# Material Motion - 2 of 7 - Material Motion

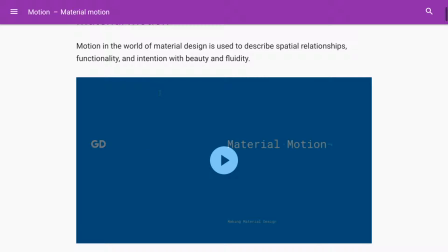(0:00)
understand. So let's start. Okay. Okay, material motion. This is quite interesting.
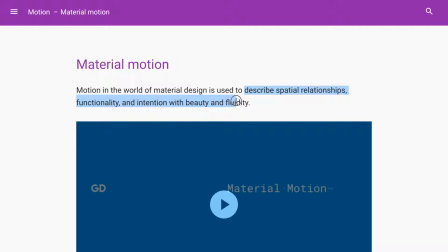(0:05)
It describes the spatial relationships, the functionality and the intention of what's happening in the interface with beauty and fluidity. These are some aspects that we will see coming over and over in their guidelines,
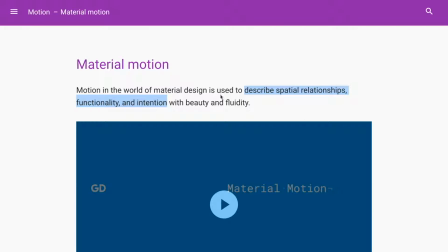(0:19)
the spatial relationships, and especially, and the intention and focus.
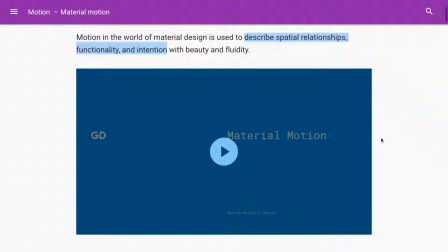(0:26)
We will see them in detail now. So there is an introductory video.
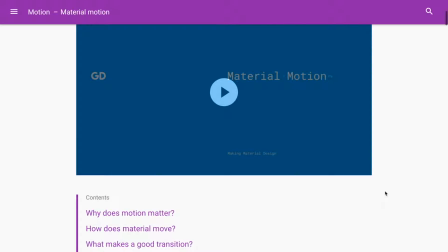(0:30)
We are not going to look at it because essentially it's a couple of minutes long and it shows you some of the animations that we will see anyway in the guidelines.
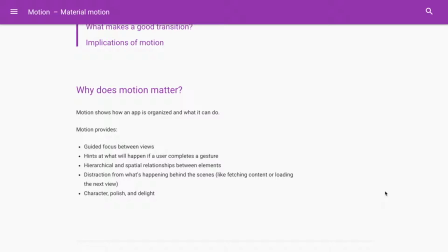(0:39)
So why does motion matter? This is quite important for what we're doing. It shows how an app is organized and what it can do. So it helps you understand what is happening in the interface.
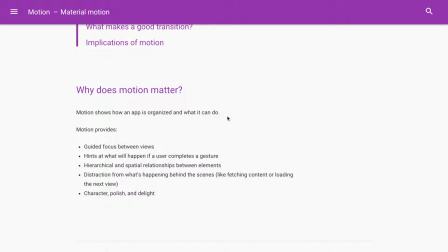(0:52)
Let's say you tap on a button, for example. Without animation, the next screen could appear quite dramatically. Instead, an animation smooth. Okay, it's like a transition. Yes, exactly. It's used to guide both your eyes and to let you understand what was the intention
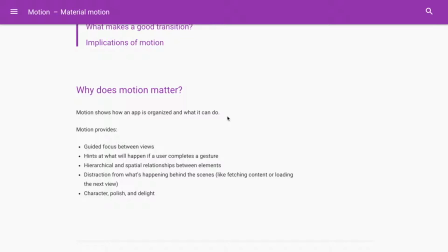(1:11)
of the designer in what's happening between one interface and the other. So that's how animation should be used. And that's why it's important, because it actually conveys information. When it's done correctly, it helps you understand more of what's going on in the interface.
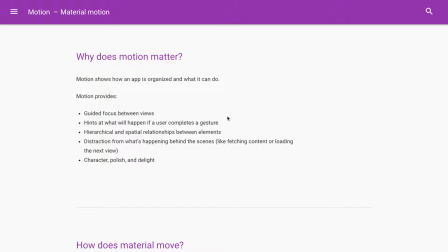(1:28)
It makes it feel more natural, more realistic, and definitely it helps you understand what's the purpose behind it. So it's not just there for the purpose of being animated. It's Exactly. there for much more than that. And this guideline is all about that. It's all about telling you why you should move things in a certain way, right?
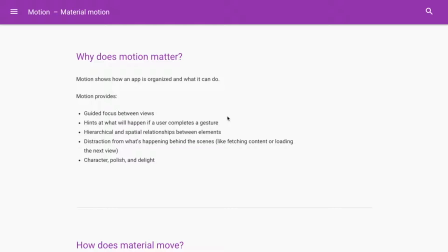(1:47)
And it all makes sense once you study it. It's really good. It's really well done.
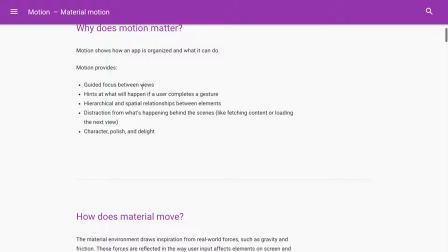(1:50)
So as you can see, motion provides guided focus between views, hints at what will happen if a user completes a gesture, spatial relationships between elements, distraction from what's happening behind the scenes, fetching content or loading next view,
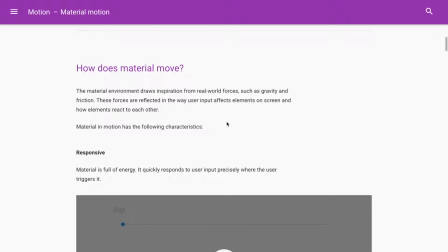(2:03)
and so on. So how does material move? We are not going to read it all, but I think this introduction it's quite it deserves to be read. So the material environment draws inspiration from real-world forces, such as gravity and friction. Now, physics is going to be quite important for these guidelines.
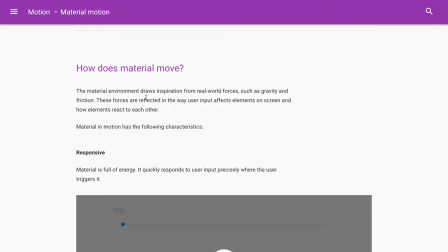(2:22)
Also, in the Apple animations, whenever you move a menu up and down, you will see that things actually move and bounce and slow down as they move, because physics has always been front and center, even for Apple. And it's a metaphor.
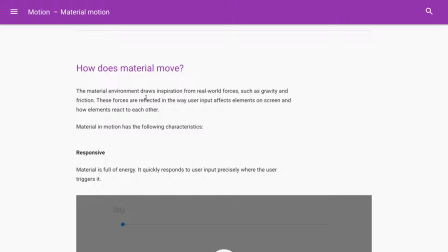(2:41)
Even the usage of physics is a metaphor for us as humans to interpret what's going on in the interface. Otherwise, it feels unnatural, then you disconnect to it. If instead it feels natural, it's much easier for you to interact with it. It's more intuitive. Yes, yes.
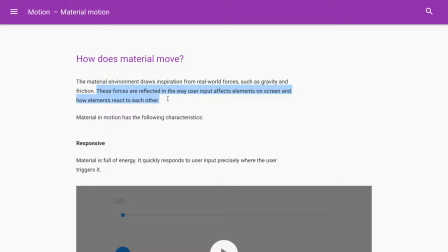(2:57)
So these forces are reflected in the way user input affects elements on screen and how elements react to each other, right?
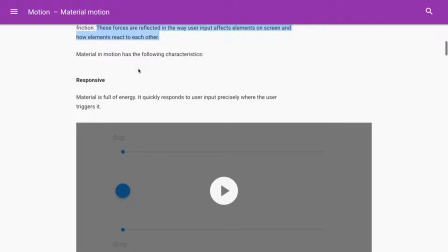(3:08)
So these are the characteristics of material in motion. It's responsive.
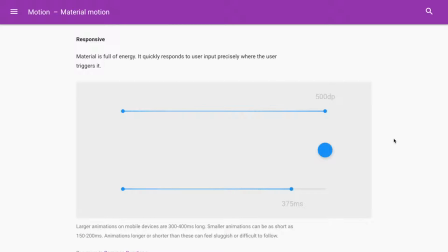(3:12)
So material is full of energy. It quickly responds to user input precisely where the user triggers it. Responsive, it means that it reacts promptly to your input. If it's too low, it feels sluggish. If it's too fast, you feel like it's out of your control. Yes. So that's what they're doing.
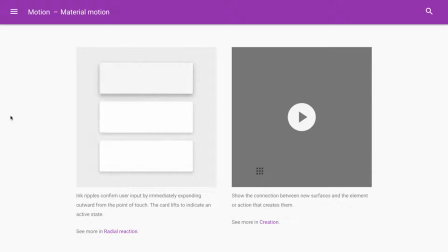(3:31)
Here, there are other two examples. So ink ripples, it's when you touch the interface, then that ripple propagates from the point of where you touch to the rest of the card. And plus, as you touch it, you will see that there is a shadow right under it.
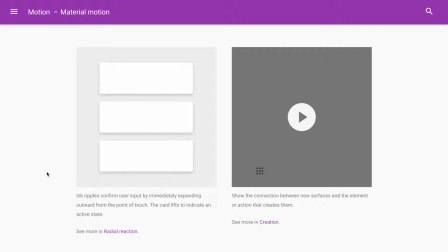(3:48)
You see, it suggests the fact that it's coming towards you. Now, this is quite interesting.
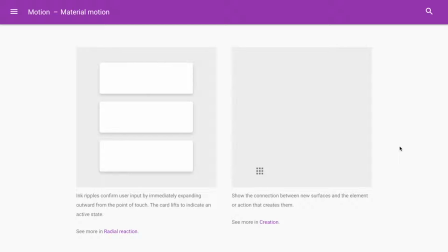(3:55)
It shows the connection between new surfaces and the element or action that creates them. So, as you can see here, the user taps this icon and then the card expands from the icon, from where you touch.